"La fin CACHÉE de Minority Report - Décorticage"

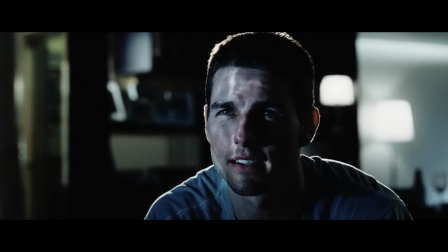498s
Lui qui avait, en regardant les vidéos de son fils, le même rideau d'eau reflété sur son visage que celui que les précogs ont sur le leur pendant leur vision.
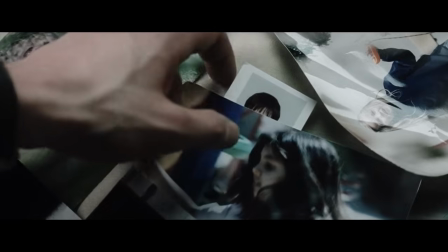505s
Et en cherchant à résoudre un cold case, l'enlèvement de son fils, il va en résoudre un autre,
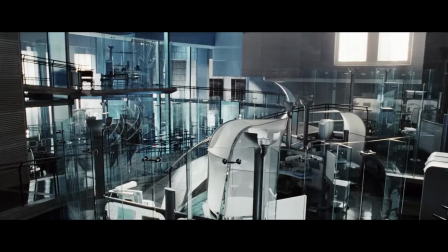510s
finalement bien plus important et qui dépasse son cercle familial pour toucher à l'universel, puisque les répercussions de son geste vont toucher la nation entière et faire fermer le pré-crime. Anderton et Agatha sont deux personnages avec des destinées inverses qui se croisent au moment où le passé rejoint le futur. Aucun des deux protagonistes ne regarde vers le présent,
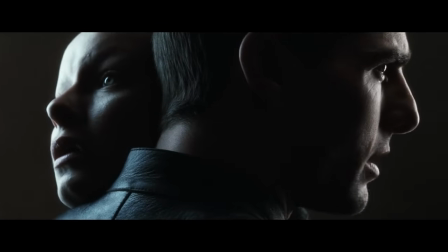527s
une image qui est littéralisée par Spielberg au moment précis où Anderton se fait rattraper par son propre futur, au moment où il doit tuer le meurtrier de son fils,
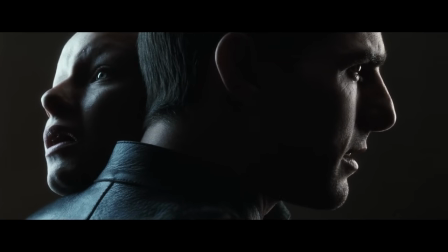534s
ou au moment où il doit choisir d'accomplir ou non sa destinée.
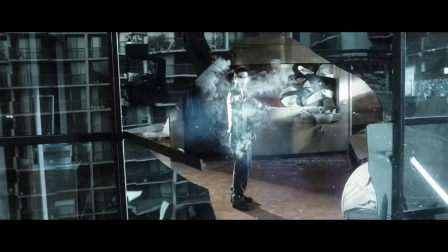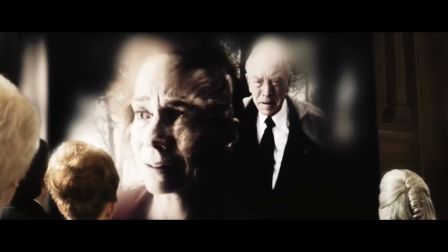543s
Et justement, ce sont pas des images du futur qui vont prouver la culpabilité de Lamar comme pour les autres meurtriers du film, mais bien des images du passé.
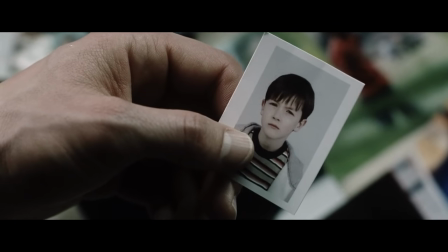550s
Dans une histoire qui parle du futur, c'est finalement le passé qui en constitue la clé. Et pour souligner cette inversion, le climax de ces images, c'est pas, contrairement à l'habitude des thrillers, le moment où le meurtrier enlève sa cagoule et révèle son visage qui fait réagir le public, c'est le moment où Lamar met le masque du tueur.
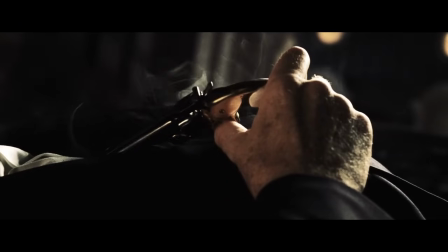568s
Tout y est tout le temps inversé, comme les contorsionnistes et le pistolet à l'envers. C'est le passé qui vient hanter tous les personnages systématiquement.
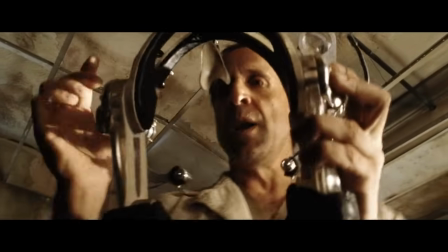576s
C'est tout le principe du chirurgien qui opère les yeux d'Anderton. Un homme tout droit surgi de son passé, un médecin qu'il avait fait mettre en prison parce qu'il mettait le feu à ses patientes anesthésiées.
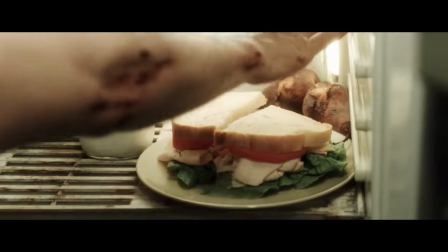588s
Après l'opération, il lui laisse une bouteille de lait et un sandwich dans le réfrigérateur, mais dedans, il y a aussi une autre bouteille de lait et une autre assiette avec un sandwich, mais totalement pourrie et verdâtre,
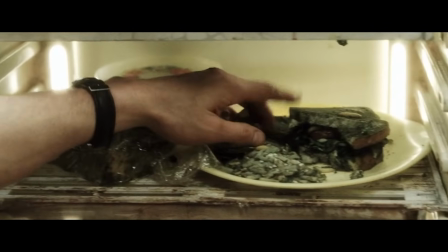597s
comme si elle venait tout droit du passé, qu'elles y étaient restées des mois, encore des doubles.
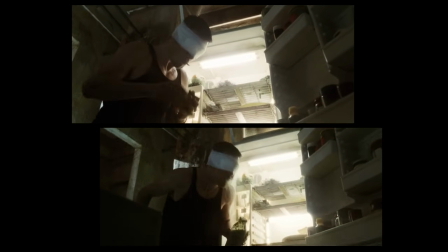601s
Évidemment, c'est eux qu'Anderton va manger, comme s'il était rattrapé par ce passé dans lequel il s'était lui-même enfermé. Tous les éléments de ce film sont perpétuellement imbriqués les uns dans les autres, comme les passerelles en spirale des locaux du pré-crime,
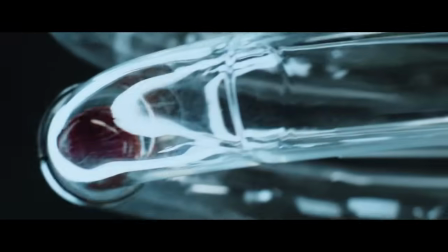612s
qui font écho aux tubes en verre en spirale, où tombent les boules de bois qui annoncent l'identité des tueurs et des victimes.
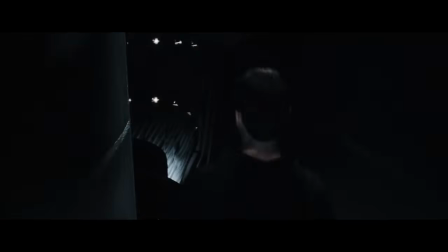621s
Tout comme le couloir qui descend vers les précogs est lui aussi en spirale. Ce principe d'écho est au cœur du film.
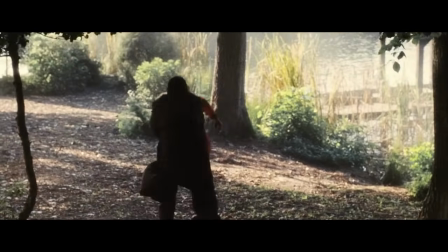628s
Puisque c'est la clé du meurtre de la mère d'Agatha, où Lamar a engagé quelqu'un pour tuer Anne Lively, qui, évidemment, avec le pré-crime, s'est fait arrêter.
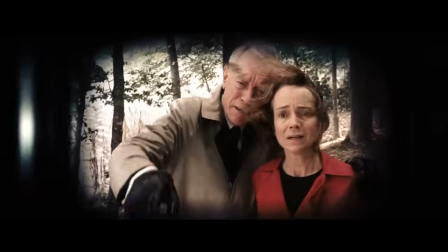634s
Et il est ensuite allé lui-même la tuer exactement de la même façon,
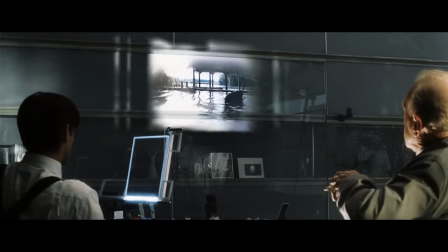639s
un peu plus tard, en faisant passer ce meurtre pour un écho, puisque les précogs revoient souvent des anciens meurtres.
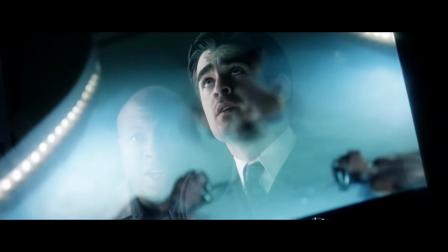644s So they stop the murder. Well, that's just an echo. Pre-cog déjà vu, if you will.
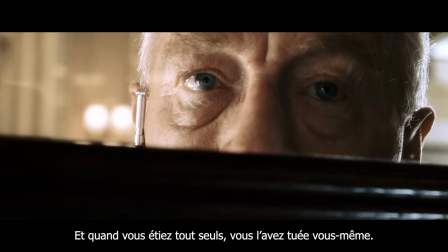651s And then, when you were all alone, you killed her yourself. In the same way the pre-cogs predicted.
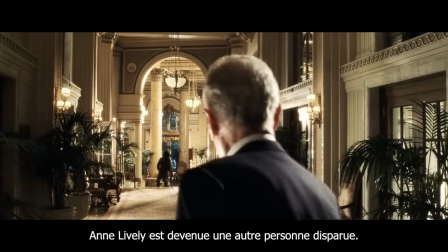657s You made the real murder look like an echo. Anne Lively became just another missing person.
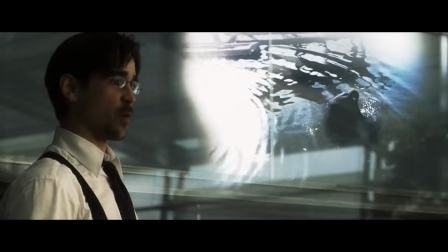663s
Sauf que, comme il a fait son meurtre à un autre moment, les vagues sur l'eau vont pas dans le même sens que le meurtre original.
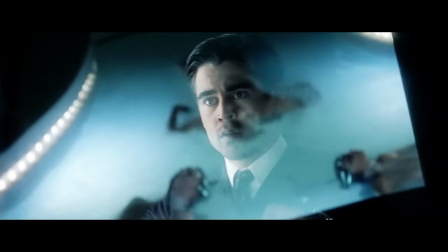669s
Et pour comprendre la clé du mystère, il faut superposer les deux images.
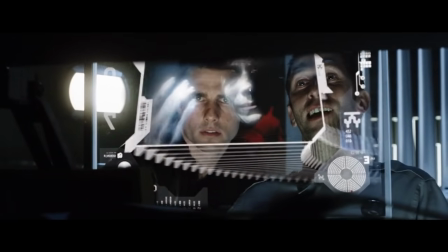673s
Comme Spielberg va passer son temps à superposer des choses et filmer des reflets pour mêler le fond et la forme.
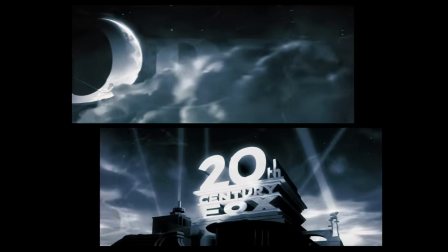680s
Et c'est quelque chose qu'il fait avant même le début du film, puisque les logos de DreamWorks et de la Fox sont vus à travers un rideau d'eau.
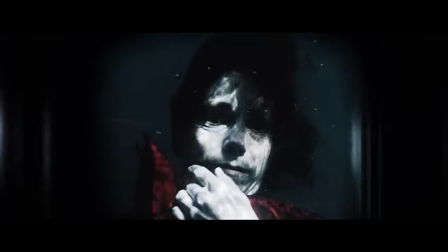686s
Le même rideau d'eau sous lequel a été tué Anne Lively. Le même rideau d'eau sous lequel vivent les précogs.
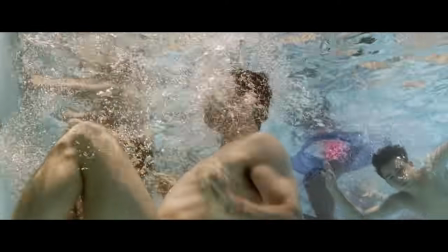691s
Le même rideau d'eau sous lequel Anderton a perdu son fils quand il était à la piscine, et sous lequel il sera dans la baignoire, forcé,
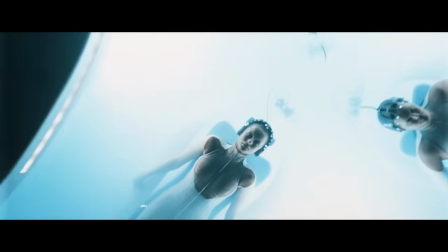697s
comme les précogs, à rester allongé, immergé, immobile, dans la position finale d'Anne Lively.
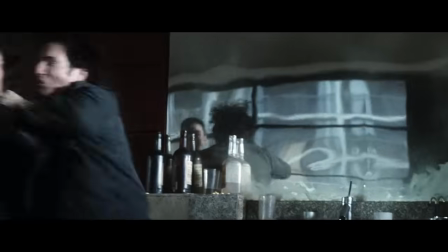702s
Comme le kidnappeur de son fils lui dit qu'il l'a noyé, à nouveau un rapport à l'eau.
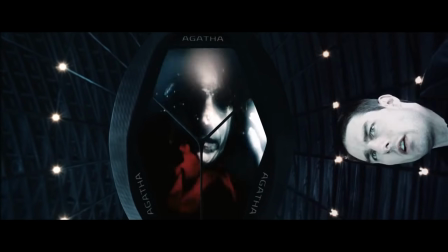710s
Chaque scène traumatique se passe ainsi dans l'eau, et lit thématiquement les personnages qui se répondent en écho.
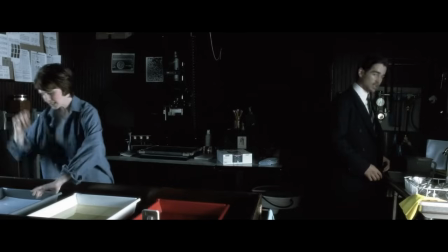716s
Exactement comme ce meurtre qui se fait passer lui aussi pour un écho. Ce même rideau d'eau dans lequel la femme d'Anderton, qui est photographe, plonge ses photos.
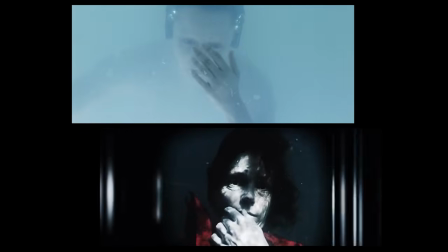723s
Et justement, pour fondre encore le fond et la forme, le même rideau d'eau dans lequel a été plongée la pellicule du film.
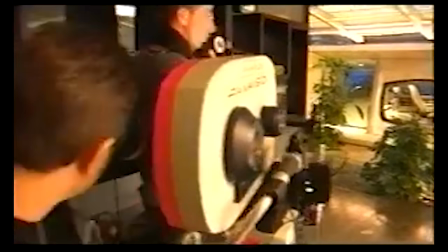728s
Parce que Minority Report a été filmé sur pellicule et pas en numérique. Et surtout, cette lumière très bizarre, hyper claire, c'est pas des filtres, hein.
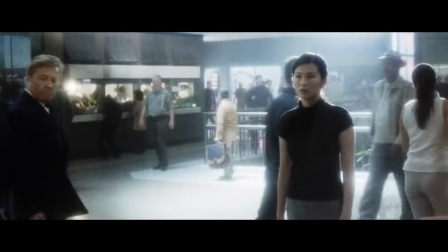735s
C'est le chef opérateur Janusz Kaminski qui a immergé toute la pellicule dans un bain à la javel qu'on appelle Bleach Bypass, ou traitement sans blanchiment.